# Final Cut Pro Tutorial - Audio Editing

Hello, and welcome to another tutorial with EditEmpire.com. I'm Colin Wagman, and today we're going to cover one of the basics, so let's get into it. Alright, so let's talk about editing audio. Say I was sitting here and I wanted to hear some nice classical music come in right around now, so that I looked a little more sophisticated while I drank my Chardonnay, thank you, and then while I was talking, it dubbed down like it just did, so you can hear me talk while the music's going. And then when I'm done talking, it came back up. And let me just show you how to do that in Final Cut Pro. All right, so let's get into this.
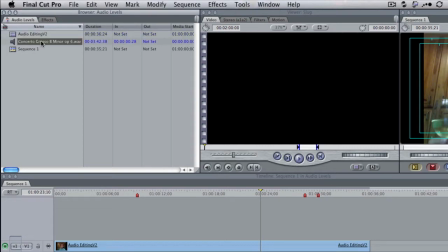47s
I've got my video track here and the music that I want to use,
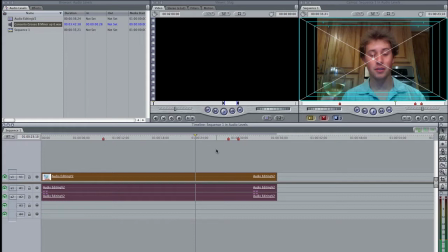51s
and I've already put my video track down in the timeline and marked out some key points that I want to have the music change it. And so I'm going to drag my audio file down in to start at the point where I want it to come in.
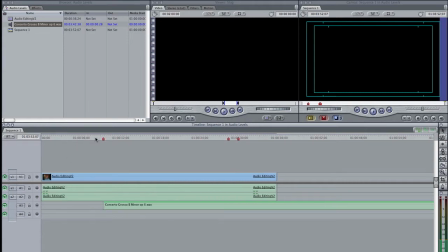63s
So it comes in right when I ask it to. And right around now.
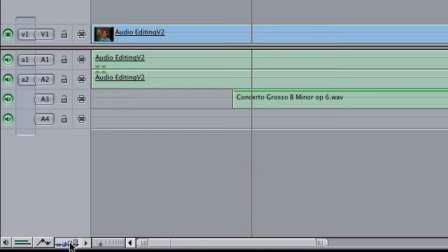71s
Alright, now we want to adjust the volume to go in and out. And so I'm going to up the track height with that button and then turn on the clip overlay.
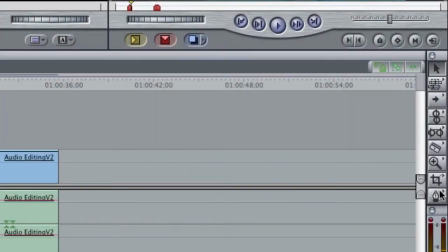79s
And then I'm going to go ahead and grab the pin tool so we can add keyframes to the audio.
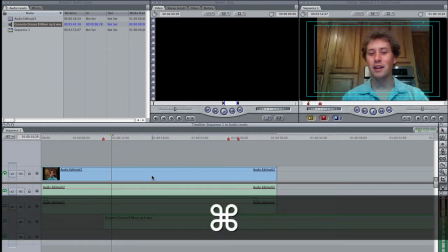85s
And I want to turn on the audio waveforms with Command Option W.
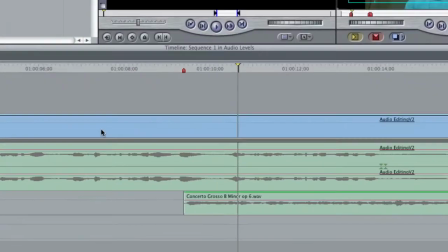91s
And so now we can see where I stopped talking and I would like the audio to come down.
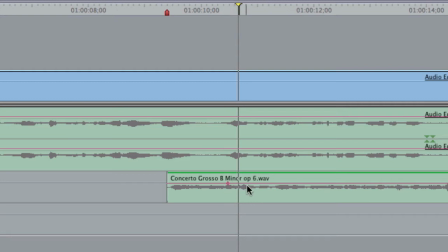97s
So I'm going to add a keyframe just by clicking with the pin tool. You can see it added one there. And before I adjust anything, I'm going to add the rest of the keyframes to my track. Right here, I want it to come up again. So I'm going to go just before and just outside, so like a transition area.
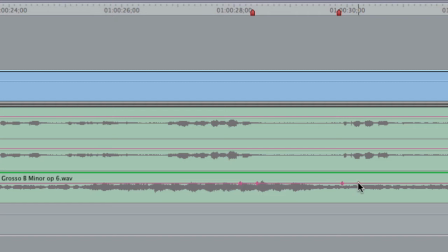114s
So I put one before and then one after. And now I'm going to switch to the arrow tool.
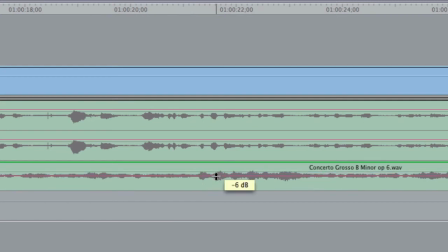122s
And with the arrow tool, I can hover over the clip overlay and drag it down. And I'm going to go down to around negative 11 dB. You can go a little bit lower. I decided to keep it a little bit higher because I wanted to use classical music.
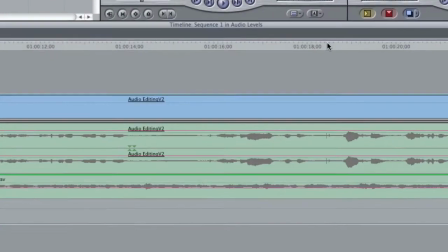138s
And so now if we play this back, you can see right here.
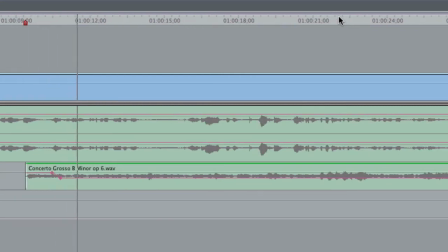146s Now, so that I looked a little more sophisticated while I drank my Chardonnay, thank you. And then while I was talking, it dubbed down like it just did, so you can hear me talk while the music's going.
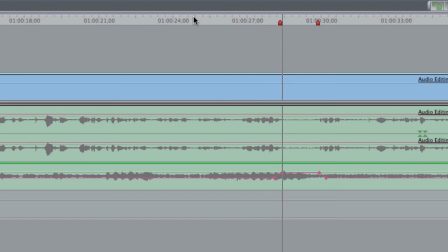163s And then when I'm done talking, it came back up.
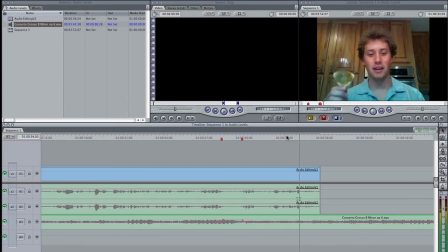169s And let me just show you how to do that in Final Cut Pro.
All right, so that's how you do it. It's pretty simple. There's some advanced ways of doing that, but really that is the simplest way of doing it. And if you want a little extra tip, if you double click the audio file, it'll pop up in the viewer window where you can adjust all the audio levels, the panning from left to right, and even add in the keyframes and all that fun stuff right there. So I hope that helps you. That's it for this tutorial with Edit Empire. Again, I'm Colin Wagman. And this has been brought to you by InfluenceEngines.org.
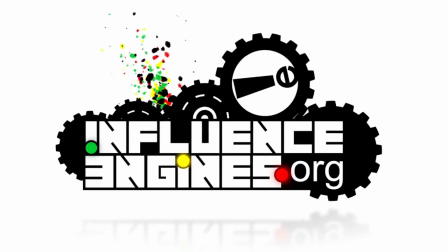206s
As I mentioned, the Influence Engines.